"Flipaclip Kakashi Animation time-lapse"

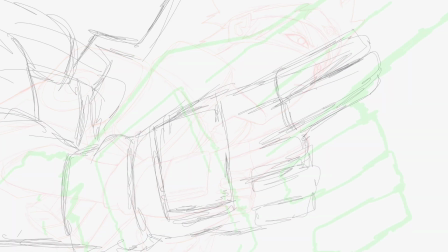[4:05]
So usually when I want to achieve something that looks like as if it is actually higher quality than it is, I like to use those thin lines.
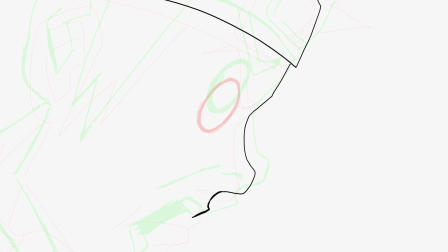[4:14]
It makes it look like as if it's of a higher resolution, and that's why I choose those thin lines. Now, usually when I'm using thicker lines, is to show like a rough movement.
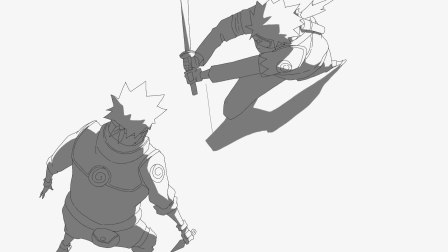[4:28]
Usually when I want the movement to appear rough than it actually is, that's when I go for thicker lines.
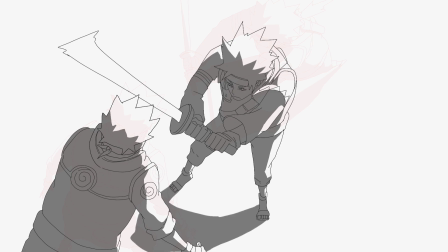[4:34]
And usually if the movement is extremely zoomed in, then I tend to use thicker and disorganized lines.
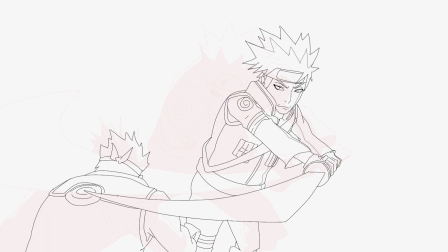[4:41]
But usually when I'm just doing the normal animation and everything, I love using thin lines.
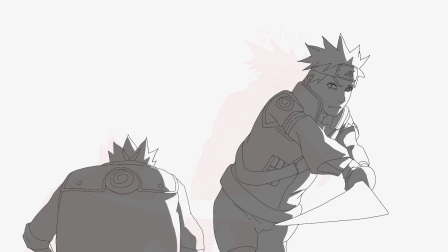[4:49]
Now, that being said, the issue of thin lines, if you are new to Flipaclip, or if you've been using Flipaclip,
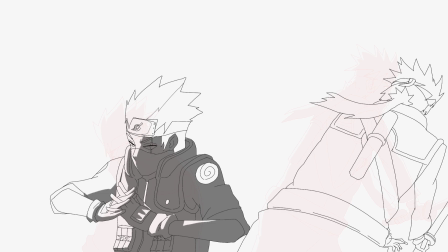[4:57]
you understand that thin lines means that it's difficult for you to use your bucket tool or your fill tool to fill things like the layers and everything.
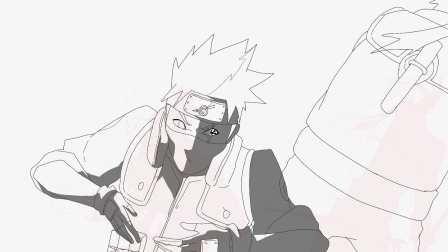[5:05]
So you tend to have more mistakes with thinner lines. And I wish maybe Flipaclip could do something about it, such that you can fill
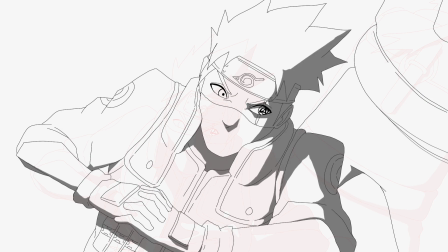[5:14]
without having those tiny gaps that you tend to see that are not filled when you're using thin lines.
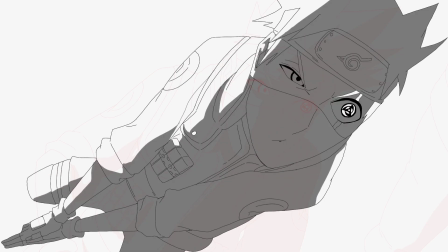[5:21]
But sadly, that's not the case. So usually I have to reduce
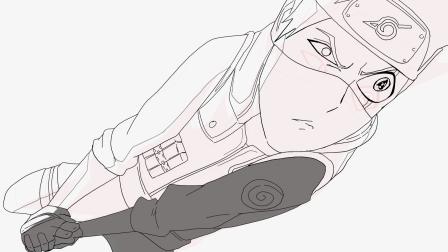[5:27]
the tolerance of my bucket tool to like 30 or maybe 20.
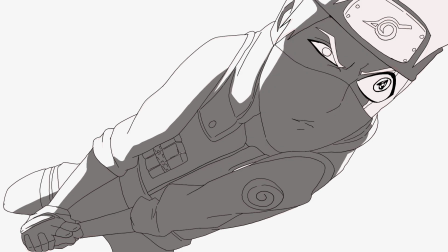[5:34]
But normally I would have loved to have a tolerance of 70, 80,
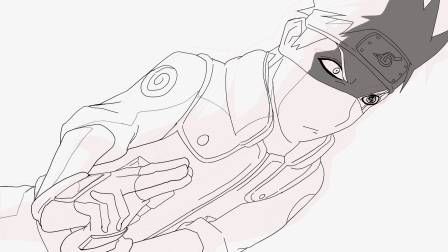[5:39]
because that one tends to fill the pixels between those lines much more accurately.
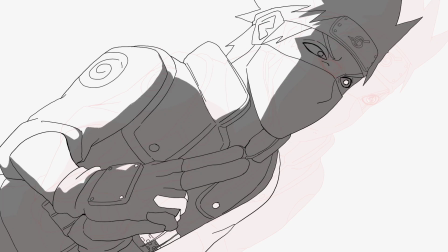[5:45]
But when you're using thinner lines, those are the problems you encounter.
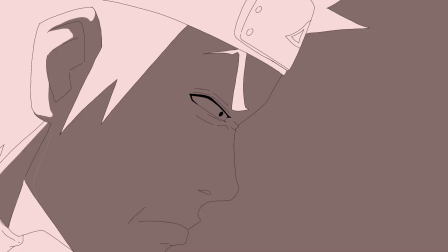[5:49]
So, and this is problematic because when you're using the fill tool, you have to identify those tiny gaps that are within the line.
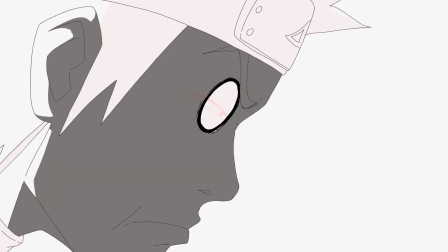[5:55]
So that can be very frustrating. When I was animating this particular scene, it was very frustrating for me,
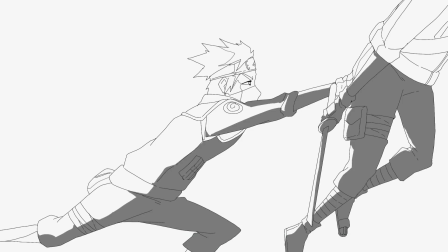[6:02]
looking for the gaps where the lines do not connect,
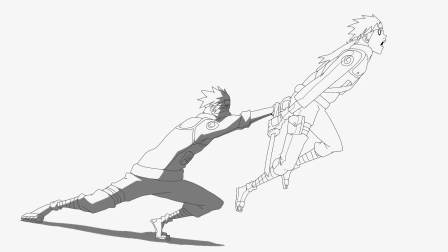[6:07]
so that I can connect it and use my fill tool to fill those gaps.
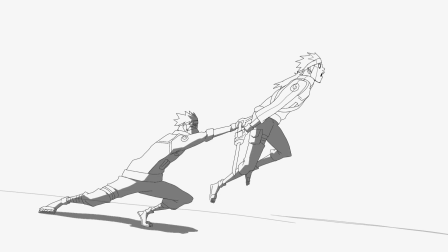[6:12]
So that's just one thing about thin lines that I don't really like. But anyway, I really love the way this animation turned out.
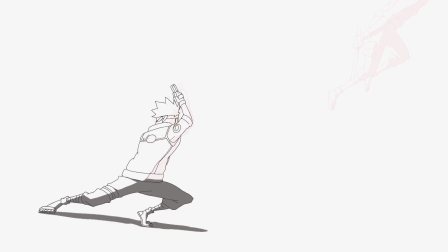[6:22]
It was nicer than I envisaged.
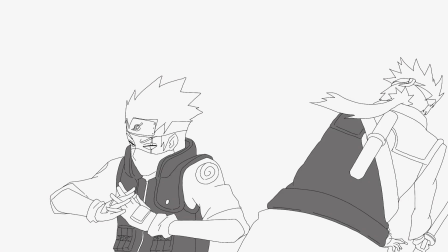[6:26]
Now I know some of you might wonder that, okay, what's the alternative if you are complaining about Flipaclip lacking thin lines and this?
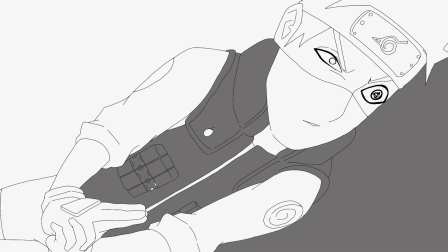[6:35]
Well, Rough Animator is better in that regard when it comes to filling your
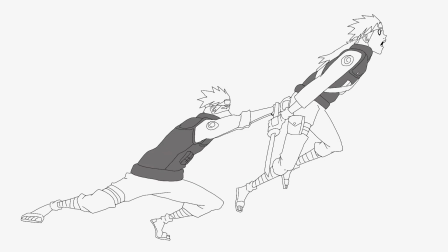[6:40]
lines, but everything has their pros and cons.
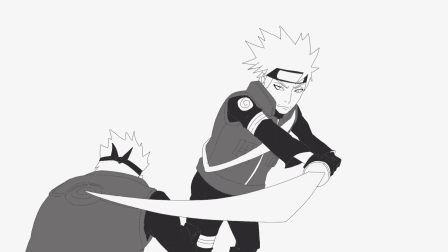[6:45]
And one of the reasons why most people will stick to Flipaclip, or how we stick to Flipaclip, is because of colors and blending modes.
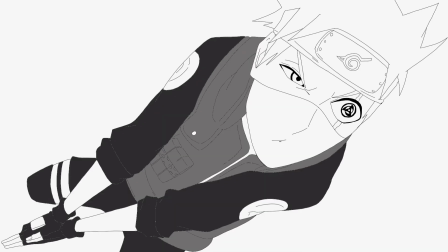[6:53]
Now that blending mode is a good thing.
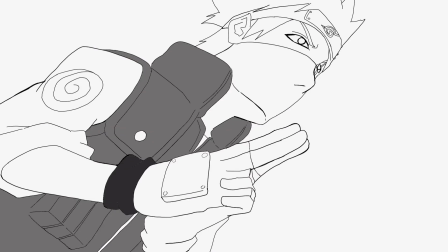[6:56]
You see this feature of blending mode, alpha lock, clip maxing, all this stuff.
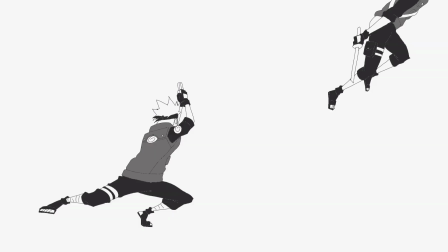[7:04]
That really elevated this animation. Some parts of the earlier part of this animation of Sasuke versus Kakashi was done with
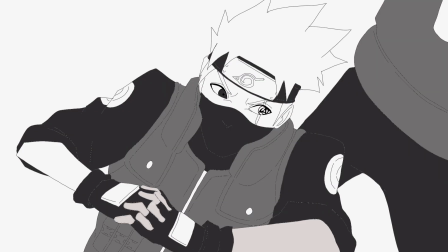[7:13]
Rough Animator, but this particular scene I decided to just try Flipaclip again and see what it will look like if I can achieve equal results.
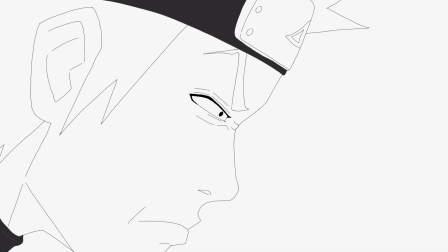[7:21]
Now, what I realized is that I achieved a better result on Flipaclip.
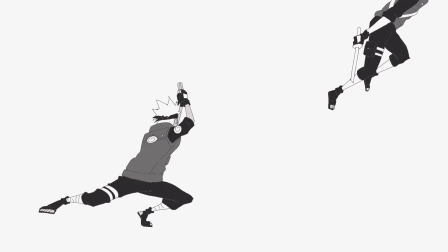[7:25]
The only downside to it is the resolution and maybe
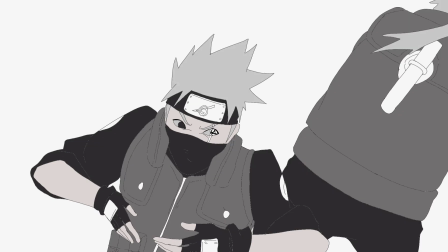[7:32]
timelines, affecting the timelines. On Rough Animator, you can have multiple timelines, work at multiple frame rates,
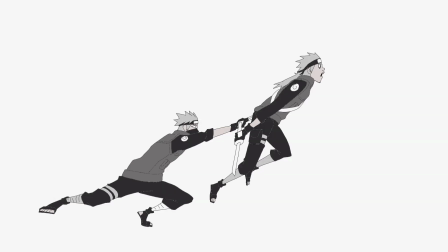[7:40]
but it was easy for me to also achieve that on Flipaclip by just duplicating the frames, like every individual frames.
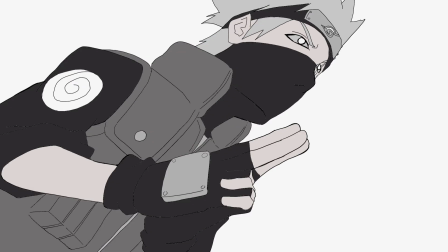[7:48]
I made the overall animation run at 24 frames per second,
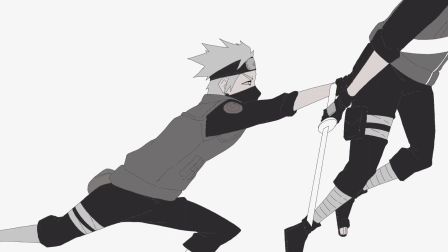[7:53]
and to achieve 12 frames per second, I duplicated every individual frames by 2.
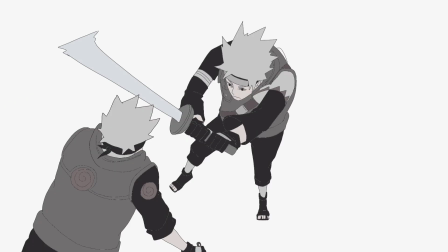[7:59]
Then I let those parts that I wanted to move faster, like the impact frame, move at 24 frames per second.
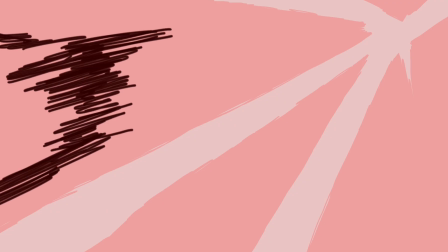[8:08]
So that's basically it, and I was able to achieve very good results.